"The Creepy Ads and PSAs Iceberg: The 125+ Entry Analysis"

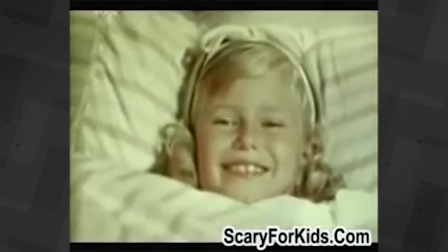41:30 No idea. Was this a fake ad? As the entry says, yes.
Baby Secret Doll. Mattel's new baby secret.
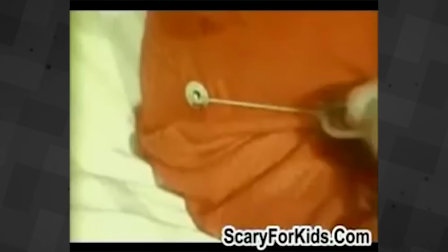41:41 She whispers, just to you.
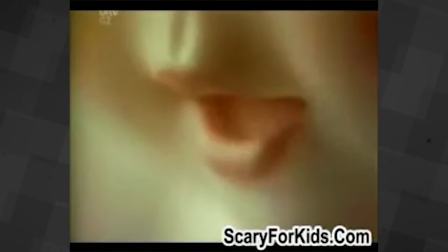41:46 I think we've all seen this ad and or seen it get memed on before, but geez, it is just so disturbing.
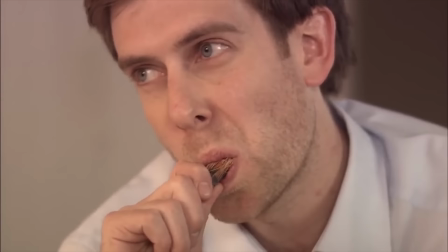41:53 Orangutan Kit Kat PSA. Everything in this PSA seems fine until... yeah.
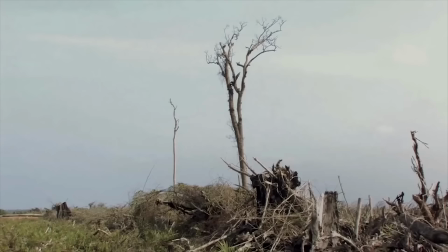42:00 Greenpeace wants you to give the orangutan a break and to stop Nestle from buying palm oil from companies that destroy the rainforests.
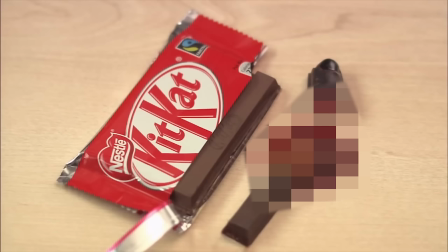42:08 I think this is a very shocking and effective PSA that really drives home its message, especially with the orangutan finger Kit Kat.
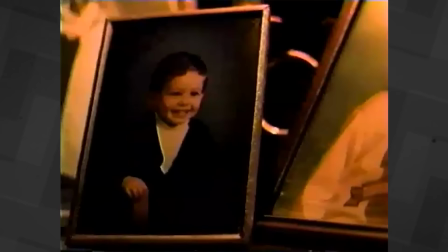42:16 The crunching in the blood makes my skin crawl. Stairs, Domestic Violence PSA.
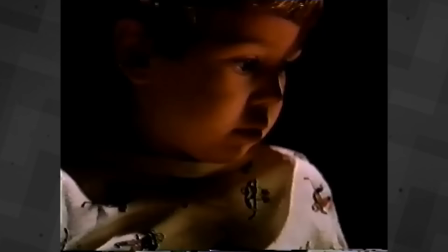42:23 This one is beyond upsetting.
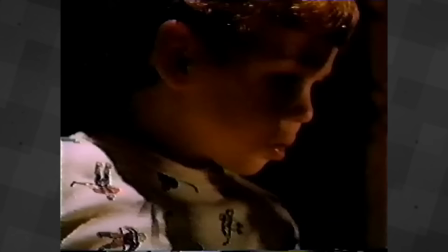42:25 A child hears his mum and dad arguing because his dad was late from work and dinner was packed away before he got home.
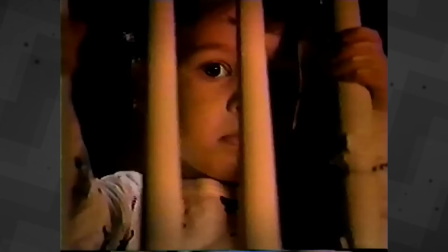42:32 The arguing turns to violence as the child's mum is beaten and the child, well... he sits there and witnesses all of it.
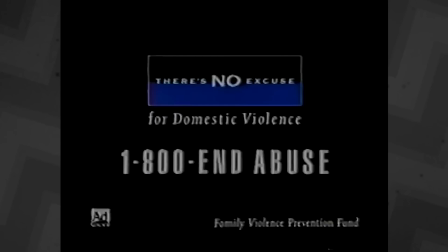42:40 So depressing. But what really feels out of place is this Pizza Hut ad placement.
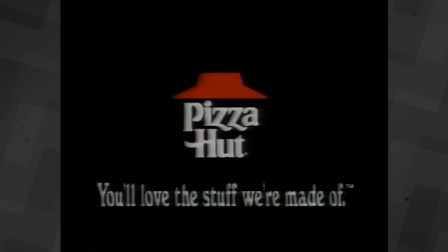42:46 I don't know what the context for having it there was, but they must have been part of the campaign.
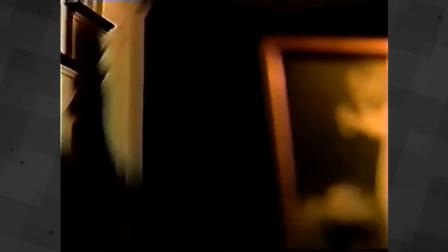42:51 I think that's why the adults were arguing about pizza in the first place. And I swear the child says, "Ooh, pizza."
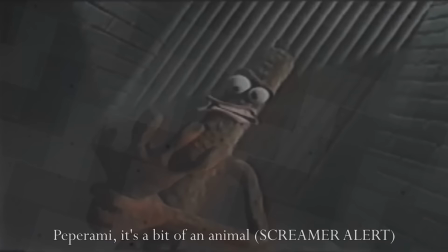42:59 Pepperami, it's a bit of an animal. Screamer alert.
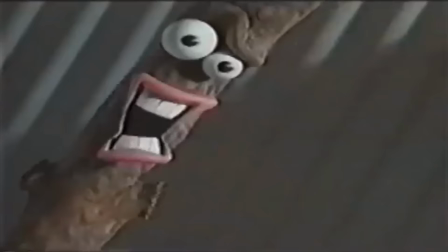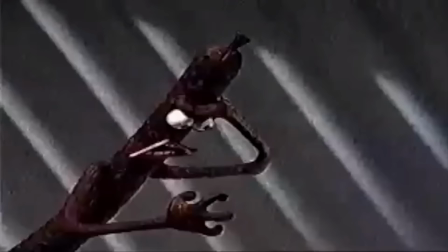43:09 Pepperami. It's a bit of an animal.
Yeah, so we're going to focus on these types of Pepperami ads.
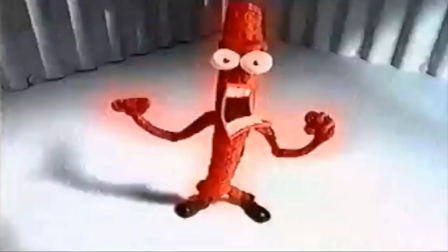43:16 The Pepperami mascot is so aggressive and kind of terrifying, especially in the first few ads.
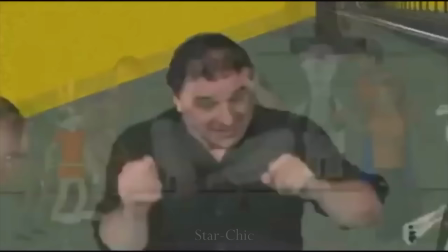43:23 Star Chic.
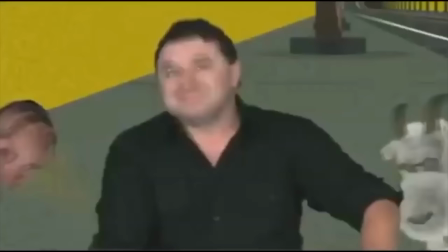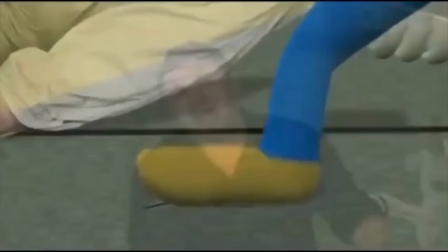43:30 This is a technical nightmare full of mascot knockoffs and these two kids, all to sell shoes.
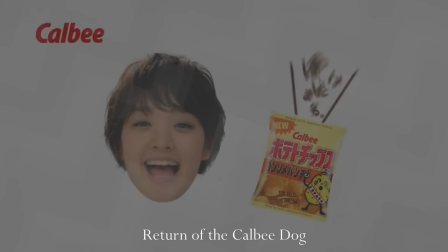43:38 Yeah, I'm just as confused as you are. Return of the Calbee Dog.
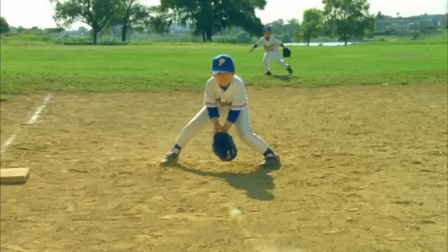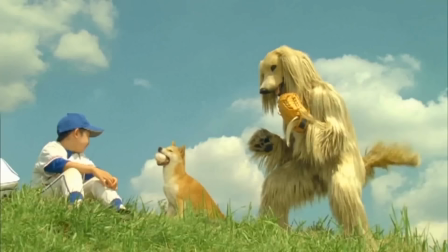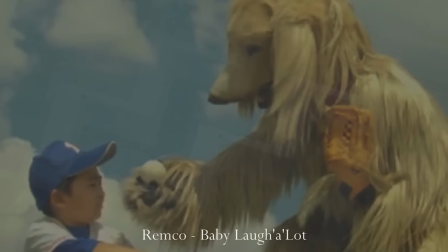43:57 This was an ad made to sell chips. Remco, Baby Laugh A Lot.
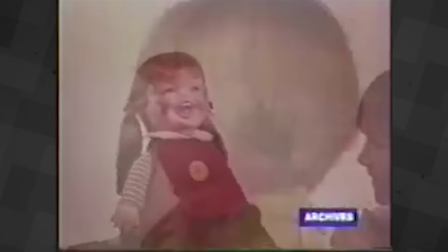44:02 Remco's Baby Laugh A Lot.
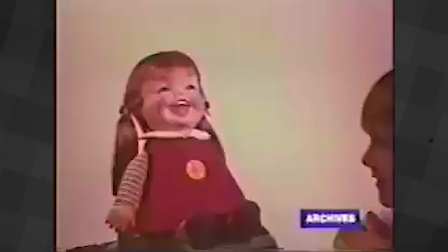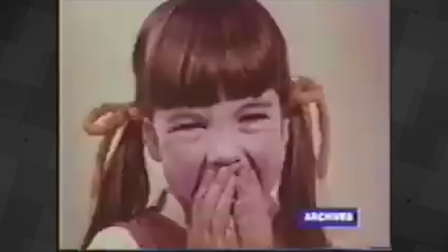44:12 God, I hate it. Why would anyone make something like this?
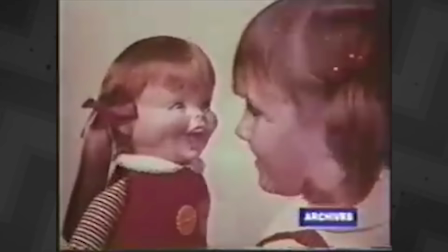44:16 No one in their right minds looks and listens to this demon laugh and laughs back to it.
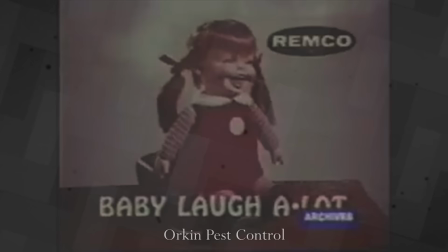44:22 This should be a PSA to burn these toys in holy fire. Orkin Pest Control.
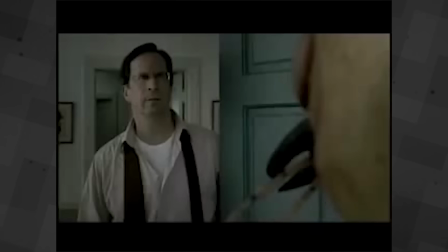44:29 I mean, the ad is disturbing, but it's clever with how it sells the pest control service.
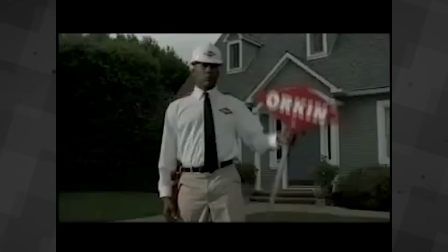44:35 And this ant in the car eyeing the house looks so goofy to me. 10 out of 10 ad.
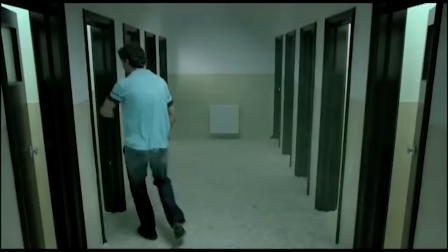44:42 bunny01.mov.
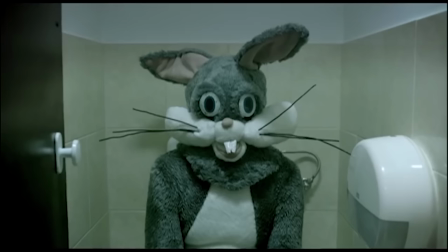44:43 This was an ad for a creepy animation night by anime, and here it is, the spooky rabbit that so many of us have seen.
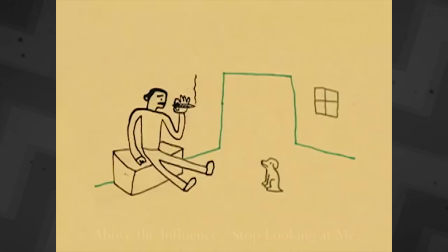44:51 This guy's face says it all. Above the influence, stop looking at me.
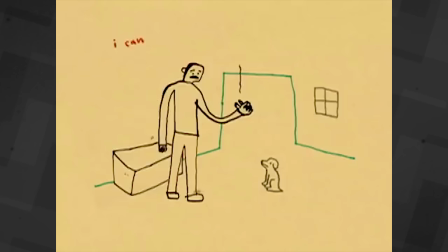44:57 So this is an anti-smoking PSA and everything looked normal and fine, just a regular conversation between a smoker and their dog. The art style is pretty cute too, so what's the problem? It's the music that's chilling.
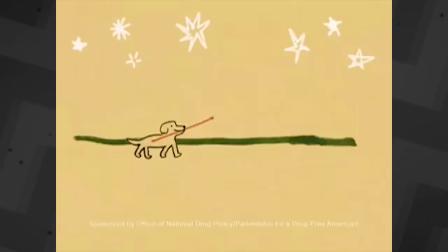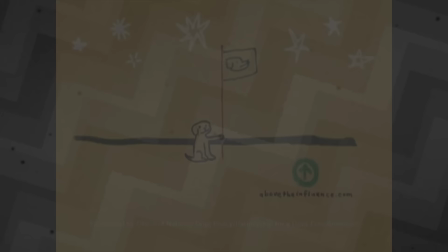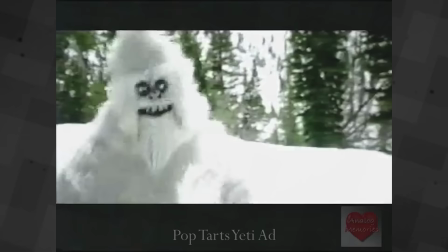45:27 Imagine hearing this music start playing when you're alone at night. Pop-Tarts Yeti ad.
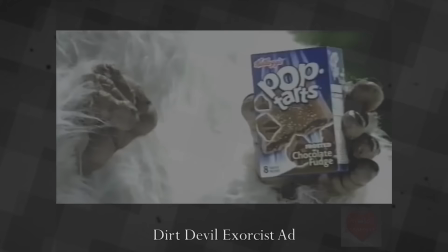45:32 This is a little cursed, especially when the Yeti does a little bit of a "How do you do, fellow kids?"